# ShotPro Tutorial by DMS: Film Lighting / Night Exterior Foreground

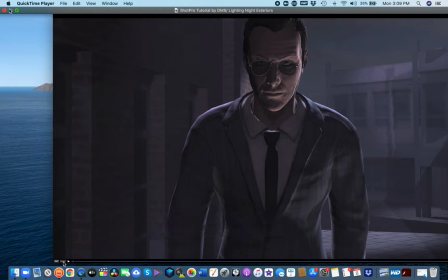[0:00]
So I'm going to do a short tutorial on my approach to night lighting lighting
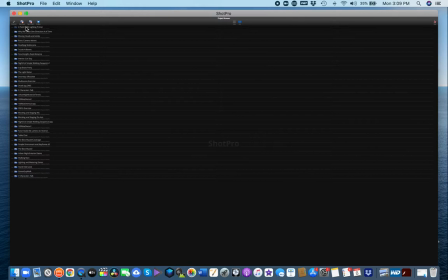[0:07]
night exteriors excuse me this is recording okay
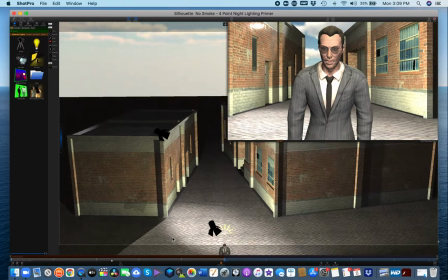[0:17]
so let's take a look at this setup we have an actor who's going to be photographed in a
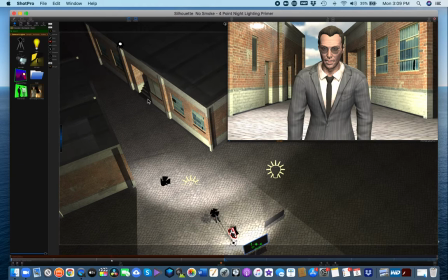[0:28]
an actor who's going to be photographed in medium shot in the alley and we arrive in late afternoon wait for it to get dark and then the first thing to do for me usually is ask the director what is the widest shot that we're going to see in this direction and then once
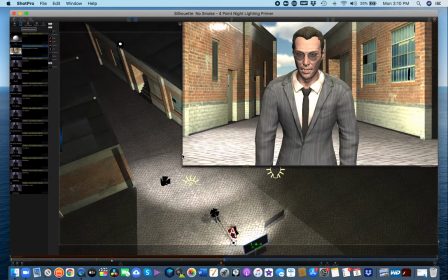[0:48]
I know that I know where I can hide my lights so I'm told this is going to be the frame it's very important to push your director to define and
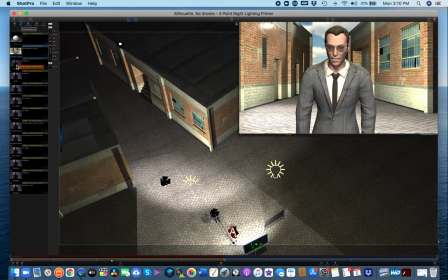[0:56]
finalize the choice of the frame before going to work this way you know where the lights can be hidden everybody knows what's going to be on camera you know with respect to set dressing and all of that where they can stage their equipment and be out of frame so that's
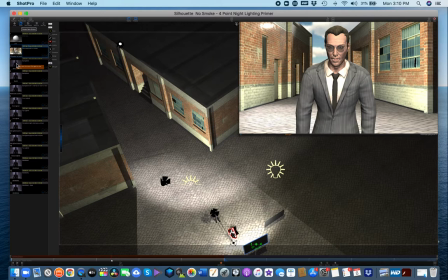[1:13]
a very important thing for a director to always have on their mind is let me get the next frame chosen as soon as possible so people
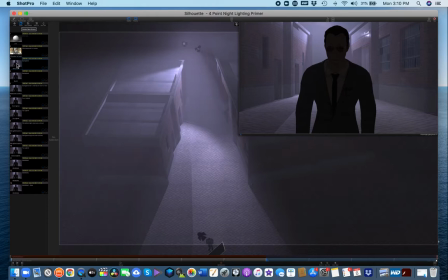[1:21]
can get to work So that's the frame.
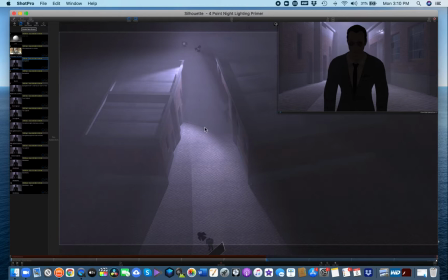[1:23]
I wait till it's nighttime and I basically illuminate the set using two instruments, which I'll show you here.
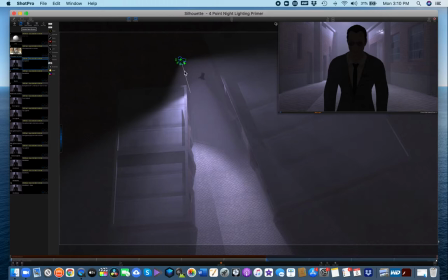[1:32]
Basically two spotlights. Oops, I didn't need to move the building. You can see two spotlights here.
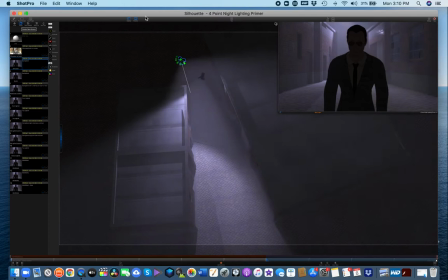[1:38]
One is lighting one side of the alley and making a kind of cool reflection in
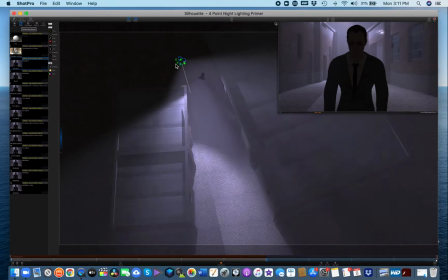[1:45]
the tiles on the set here. kind of like that.
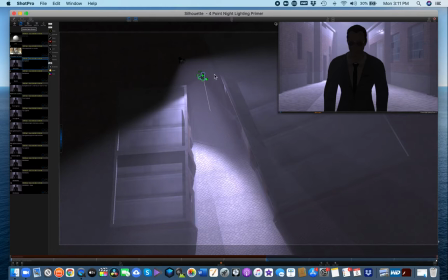[1:52]
And the other instrument is doing the same thing to the other side of the alley. So I found a brightness level that I found pleasing on the two of them.
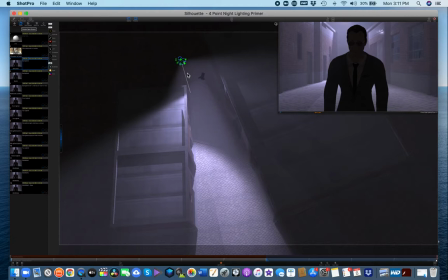[2:04]
What I like somewhere around here. So now essentially my set is lit. I add a little smoke and that keeps the, gives a little atmosphere and does cut down your lighting bill because you by lighting the air essentially you're letting
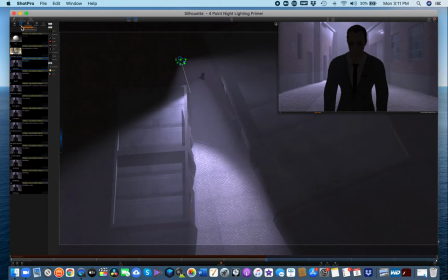[2:22]
the particles floating in the air you're eliminating a lot of really really deep shadows and parts of the frame that have no information that would otherwise be just black so it creates a little bit more visual interest sometimes depending on the style of the picture we
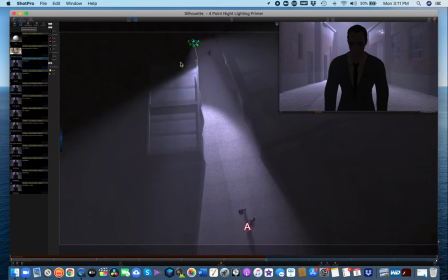[2:41]
can put a little haze into the atmosphere so let's now go and concentrate on different ways that you could light your foreground talent.
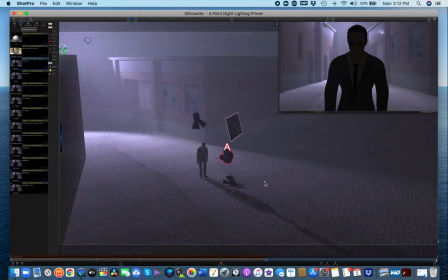[2:48]
Let me get down to a better view. You can see what's really happening here.
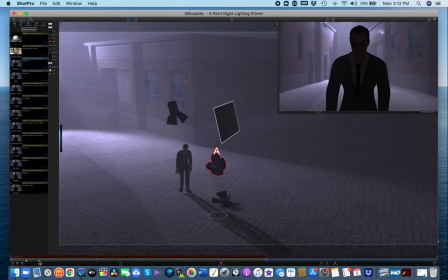[2:56]
Okay, so here's my talent.
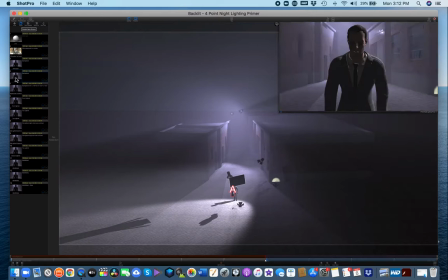[3:01]
With no lights on him at all. They're just in position. They haven't been turned on. Here, I just added one backlight, which is this light right here.
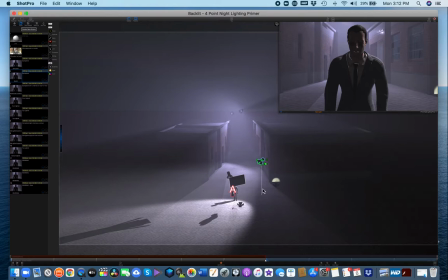[3:11]
As you can see, this one backlight is outlining his right side here,
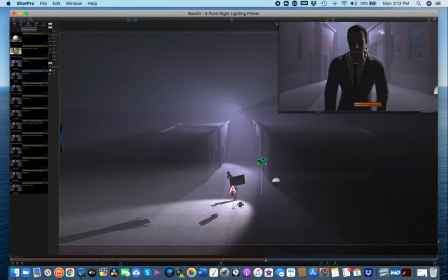[3:24]
from our perspective right side, his left side I guess, and it's creating this highlight on his cheekbone, illuminating the tip of his nose, and the bounce card in front, which is turned off,
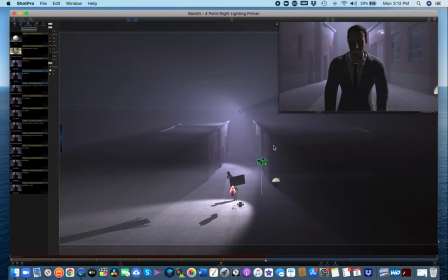[3:39]
it's a light actually but right now it's just acting it's a bounce card it's returning a little bit of that backlight it's bouncing off of it and illuminating his face just a bit
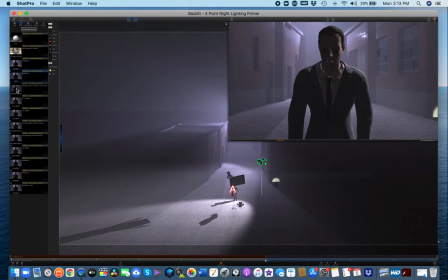[3:50]
there's no longer full silhouette you can see the sunglasses if
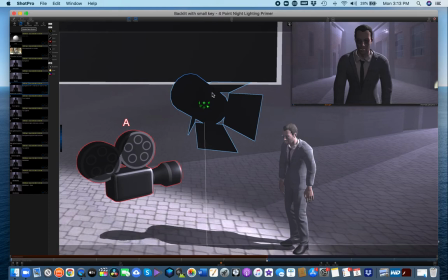[3:55]
the director insisted on seeing more of the actor's face you could bring a key light in and you could add this you know however much or how little we
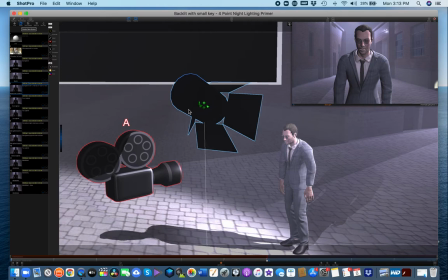[4:07]
want to have a front frontally positioned key light
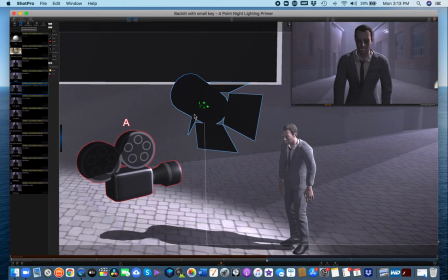[4:13]
to allow us to see a little bit more into these shadows so you might opt
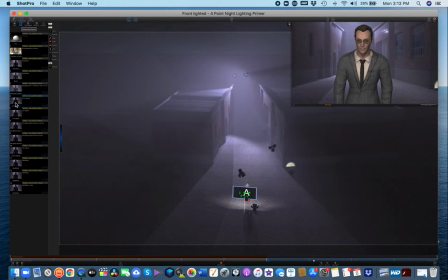[4:19]
for something like that I don't know depends the next option is showing which what front light looks like in a night exterior looks very odd it looks like you're shooting a comedy or a news broadcast or something it's very flat and
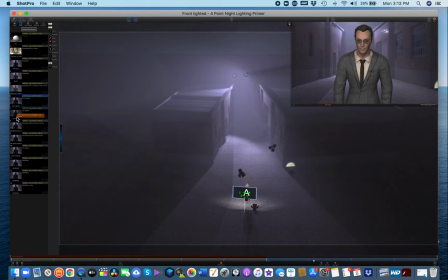[4:34]
it doesn't have any sense of nighttime light so we rarely use
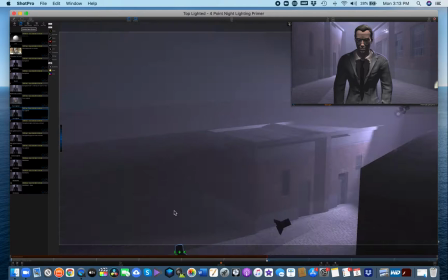[4:39]
front light at night at all.
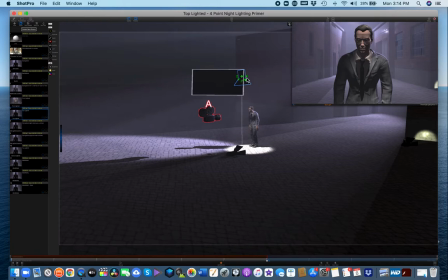[4:42]
Here's an example of top lighting in this instance I've now got the the actor's key light is above him here you can see and depending on how narrow or how broad or broad it is you can get different effects essentially.
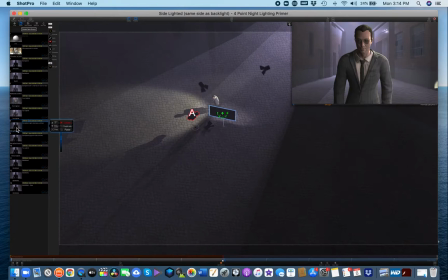[5:00]
Here's the example of slide sidelighting now the actor is getting a slight from the side from this large
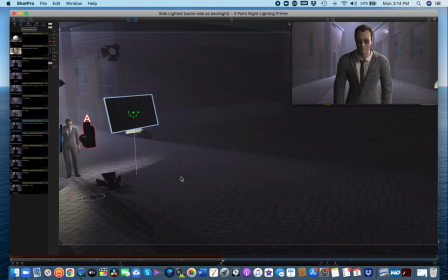[5:13]
soft light get our perspective changed and see a little bit better so now yeah
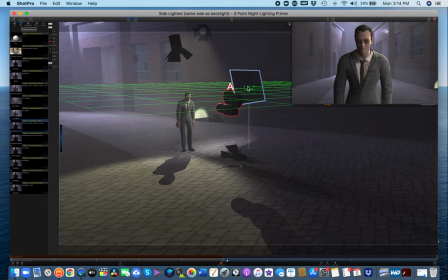[5:19]
he's being illuminated by the side by this and you can decide how back you want it to be or how frontal you want it to come out from the actor but
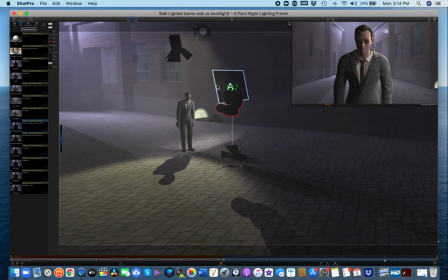[5:31]
generally we keep it to the side again to kind of keep some blacks and darks in the frame and to make a little more mystery side keying people
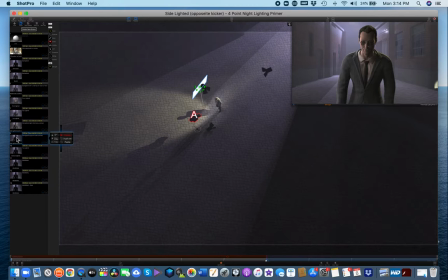[5:40]
you can certainly keep side key him from the other side just as easily that's what this next slide shows the side the soft light just moved over to this side which is him uh the next slide shows what you know if you
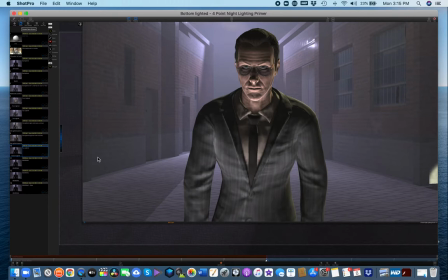[5:53]
key him from underneath like an old horror movie it would look like this so let's say you do this shot and the director suddenly says uh okay i want you to go behind him now put the camera behind him get a shot of him
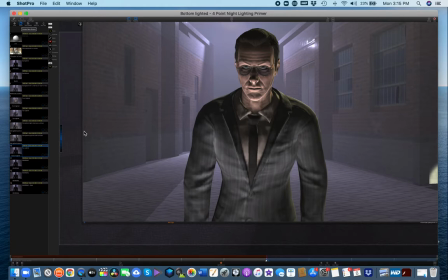[6:08]
from behind um that's called reversing uh and what i want to express in this talk is the importance of the director shooting all of the footage on a night scene or a lit scene, illuminated scene, interiors, this sort of thing.
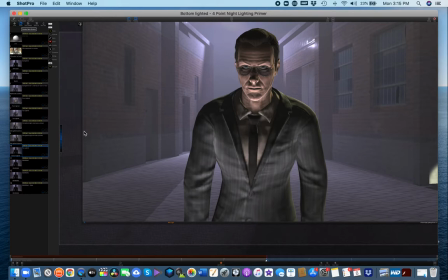[6:24]
Shoot all of the coverage in one direction at a time. Shoot all of those shots consecutively. You need to do that for a very practical reason. I mentioned to you before that the look of lighting is relative to the angle from which it's viewed.